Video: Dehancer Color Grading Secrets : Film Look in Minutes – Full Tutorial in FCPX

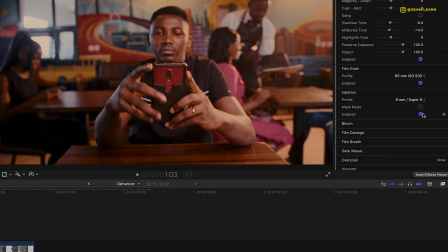759s
If you look at the brightest part of the images, that red outline shows. Again, it helps to give you that filmic look. But in this case, I think the scene is already looking really warm. We're not going to use halation at all, so we're going to hide that. Then you have bloom. Of course, bloom blooms the shot, right?
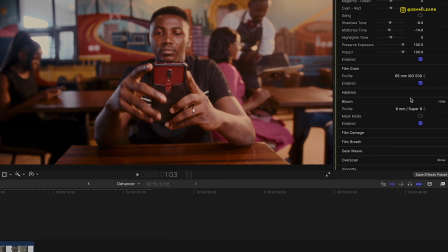776s
It also helps you to reduce a little more contrast, gives you this dreamy look, gives you this glowy look around the subject. Again, at 8mm is very pronounced, at 65mm is a lot more subtle, right?
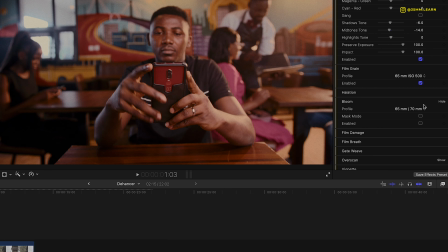792s
But again, I don't think a bloom effect works for this, so we're gonna dial back down. And we go to film damage.
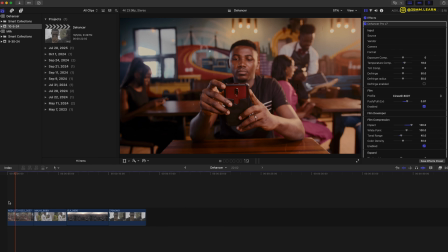799s
Of course, this is where you have all these artifacts running on the screen. That is film damage. Again, looking at this particular scene and for this particular project, we don't necessarily need it because it doesn't tie into this, so we're gonna take it off. Film breath basically gives your video a pulsating effect,
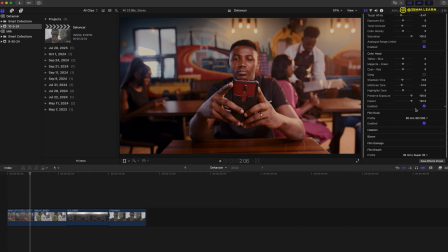815s
so it makes it look like hold film when it's being projected through a projector.
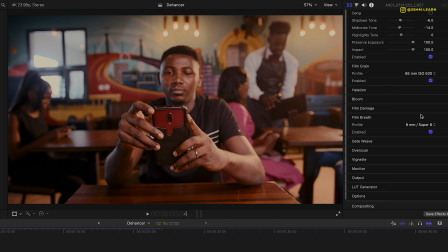821s
So the colors shift in and out a little bit. Here's a little bit more subtle. Let me change it to 8mm so that I can see it in full action, right? So you have this, you see the colors changing, that is film breath.
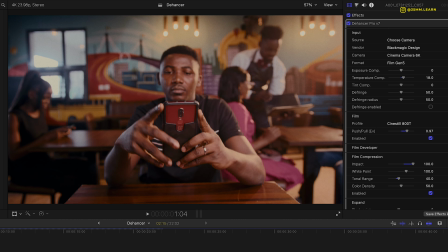834s
But again, this is not like a hip video.
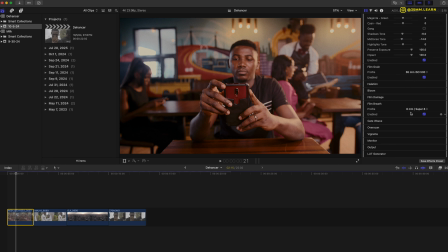838s
This is a lot more subtle, corporate style, and there's a lot of colors and tones going on right here, so I'm not going to use film breath at all for this. And then gate weave, I'm also not going to use that here, but what gate weave does is it gives your video a little bit of a shaky movement a little bit.
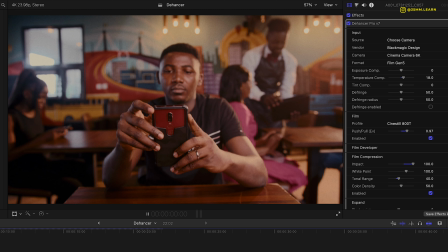855s
So again, it's characteristic of film. Film is not pristine and perfectly static. There's a little bit of shake there, so gate weave gives you that effect. And I'm gonna hide that.
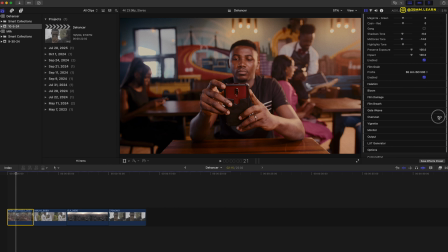866s
We're not gonna use that here. Overscan as well, we're not gonna use that.
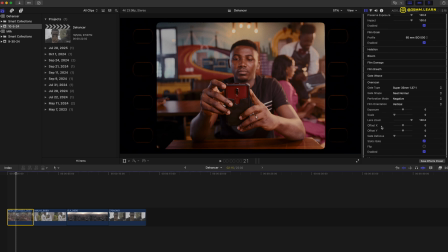870s
Basically what overscan does is adds this film size scans to your video. But what makes this one so good is the fact that it's not just a PNG.
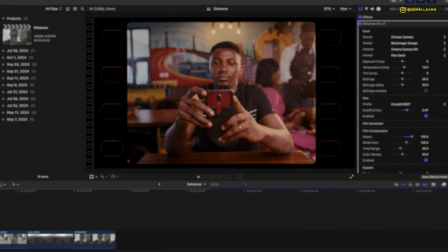880s
The film scans themselves, they're animated, so you can see there's a pulsating effect right there,
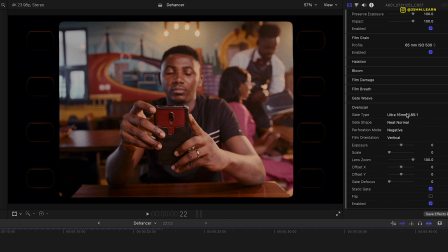886s
and you have different like a plethora of options that you can choose from. You have ultra 16, you have super 8, you have super 35, you have so many options. But again, we're not going to use that right here. Vignette, of course, that's self-explanatory. You enable that. It darkens the background a little bit. we are to bring the focus on the subject here.
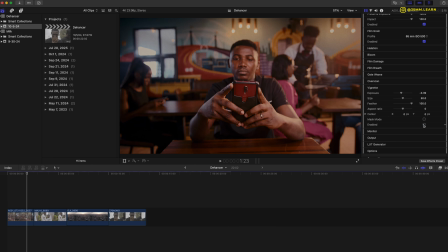910s
We're just gonna bring a little bit of vignette right here. So you have before, you have after, so you can just focus in more on the subject.
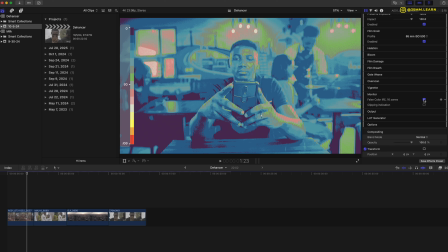918s
You have your monitor. What it does is it gives you a false color to monitor your exposure, or a clipping indicator to see where you're overexposed.
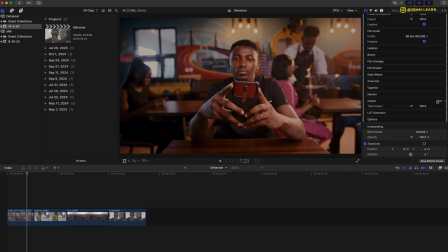926s
And in terms of output, you can dial it back down. This is like our raw file, log file from the camera, and this is at 100%. And if you feel it's a little bit heavy, you can just bring it back down to your outcome.
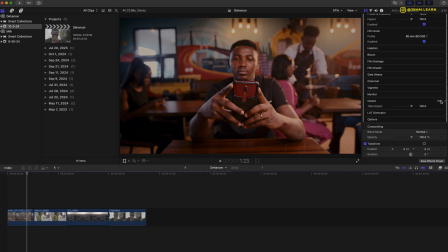942s
This is 88%, this is 0%, but I think I like it at 100%. It's just a level of contrast here I like, but not pushing it too much over the edge. And load generator, so in order to save your workflow and give you a consistent look over
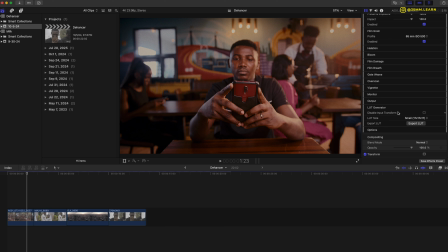957s
different projects based on the film stock you choose and based on the profile that you choose, and in order to speed up your workflow, you can save your entire edits. So that's your selection of film stock, film profile, glow, elation, grain, all of that.
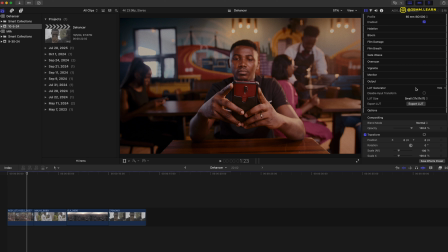974s
You can save that as a lot and export that, so that way you can just drag and drop that next time and your workflow is a lot faster. And that's what you do here. And then you have your options where you can check your license, check profiles, and do all of that.
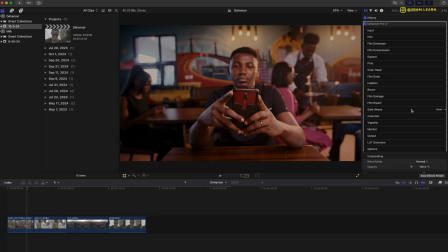988s
Having gone through all of this, you can see that there is a lot of stuff happening with Dehancer Pro. They packed it full. Because this is a pro version, you have all of the tools in their armory. You have it inside one single plugin, which is the pro version. And it's again, it seems like it's a lot, but just take it one step at a time.
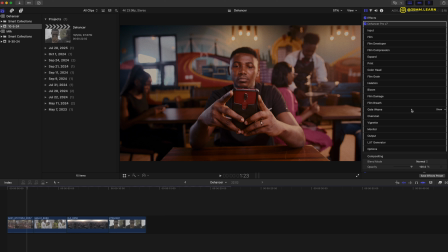1006s
You don't have to use everything under the plugin.